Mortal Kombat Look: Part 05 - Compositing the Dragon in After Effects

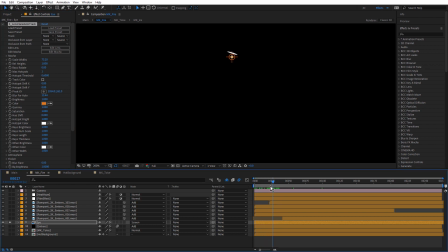12:12 As the eye is revealed, as the logo rotates forward, as soon as we get some pixels there, the lens flare locks onto that and increases in brightness and scale based on the size of those, or based on the size of the pixels behind.
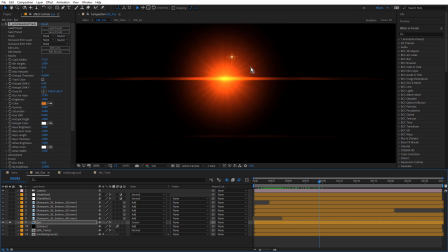12:32 It's so easy, I don't have to do anything. So lens flare auto track. It has all of the features of Sapphire lens flare, but just with these auto tracking features as well.
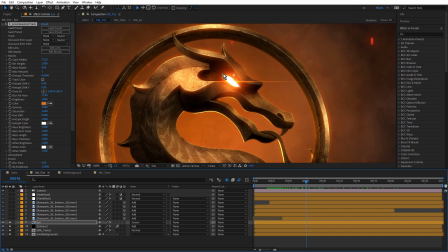12:45 Just turn those back on. And that sits really nicely over this, this bright emissive eye.
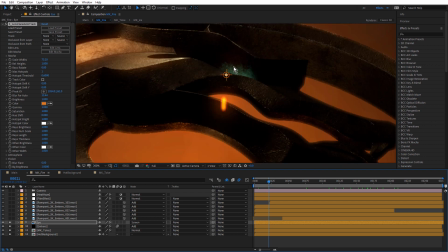12:58 I did notice this green here is the oxidation that I applied in Substance Painter. And it's really nice because that emissive texture isn't visible.
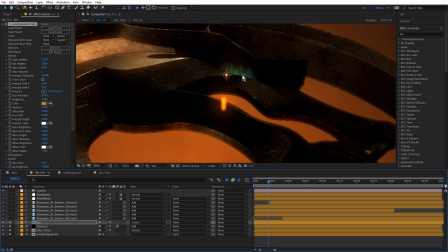13:12 It's hidden, but you can see there's a little fall off from that emissive texture and it's revealing that oxidation, which is a nice little touch.
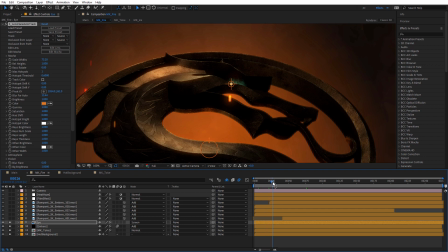13:21 As it comes forward,
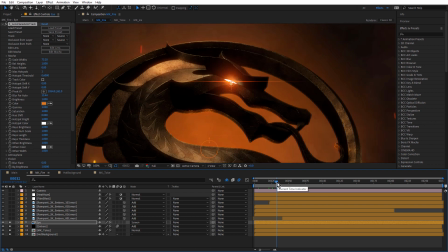13:25 you start to see that lens flare appear, which is really nice. Now above that, I've actually used some rampant 2K embers.
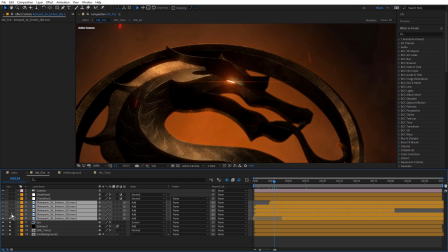13:37 I like rampant stock footage, and the reason I've used this is because these are real embers, and just solo them.
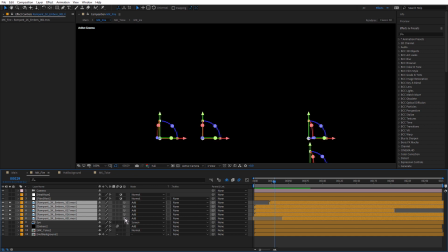13:46 I've put these in the foreground. You see I've made them 3D, so they're also reacting to the After Effects camera.
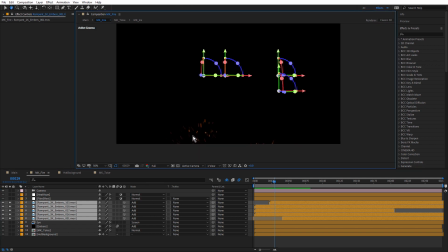13:52 But these just add some realistic bursts of embers in front, and I think these really help. Just preview that. Just like that. I've added a few different ones. I just went through and auditioned a few and then just dropped them in and just shifted them left and right.
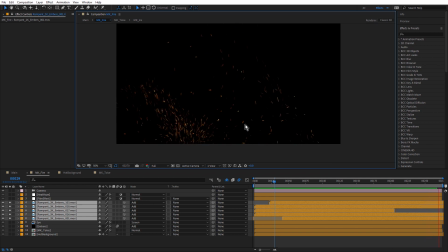14:12 So I get a few different bursts of these embers. And they look great when they're sitting in front of the dragon.
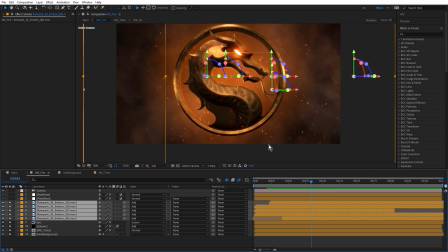14:22 Like that. So it's a combination of particle illusion particles and also ember footage. Now, if you've watched any of my tutorials over the last 20 or so years, you'll know that I like to use adjustment layers to sort of finish the look.
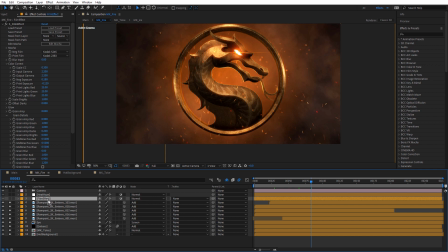14:39 So at the top here, I've got an adjustment layer with Sapphire's film effect.
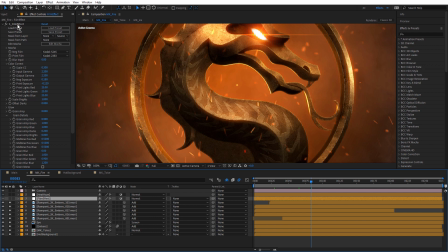14:43 Sapphire's film effect's one of those great effects that I can just drop on and choose
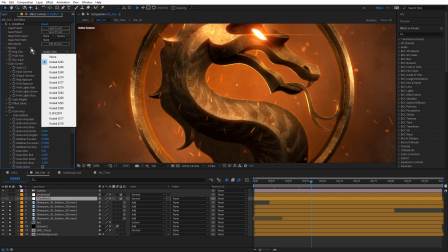14:48 one of the different film presets until I find one that matches what I'm looking for.
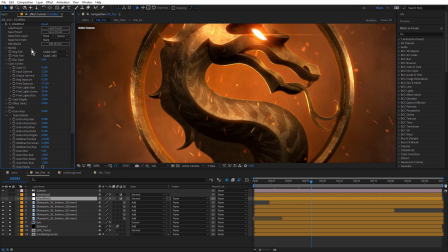14:53 Adjust a few of the settings slightly and just let that do its job. just turn that on. You can see that's making that a little warmer. And this is over everything, so it's warming up the background and it's warming up the foreground.
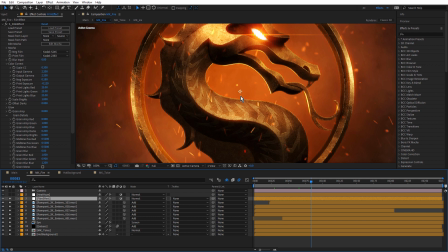15:09 So what we're doing here is helping things feel a little more integrated, as if they're part of the same world. And above that, I have heat haze, and this is doing kind of the same thing, integrating both the foreground and the background and making this look nice and hot.
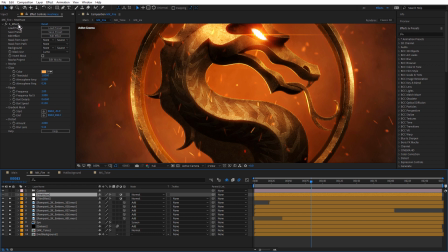15:24 And this is based on a preset. This is one of the Sapphire effect presets that I actually created that ships with Sapphire.
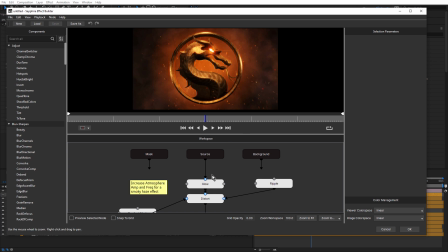15:30 And if I click on Edit Effect, that'll launch the effect builder. And this preset's made up of a few different Sapphire effects. I've got the glow effect, and I've got Sapphire Distort, and I'm piping in the Sapphire Clouds effect into the lens for Distort,
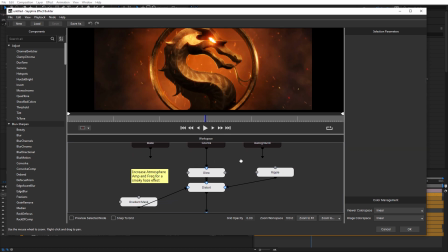15:48 and that's what's giving that sort of ripply look, that hot rippled look, and also using a gradient mask piped into the matte for the Distort. So once again, Sapphire effect coming to the rescue by combining a range of different Sapphire effects to create a particular look.
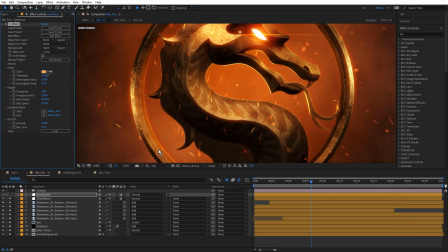16:07 I'm going to cancel that, and let's turn that on.
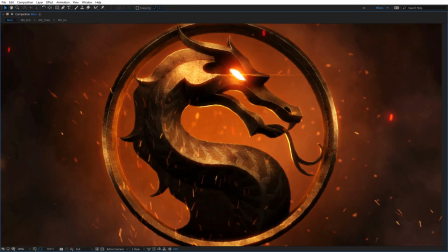16:14 And there's the finished fire look.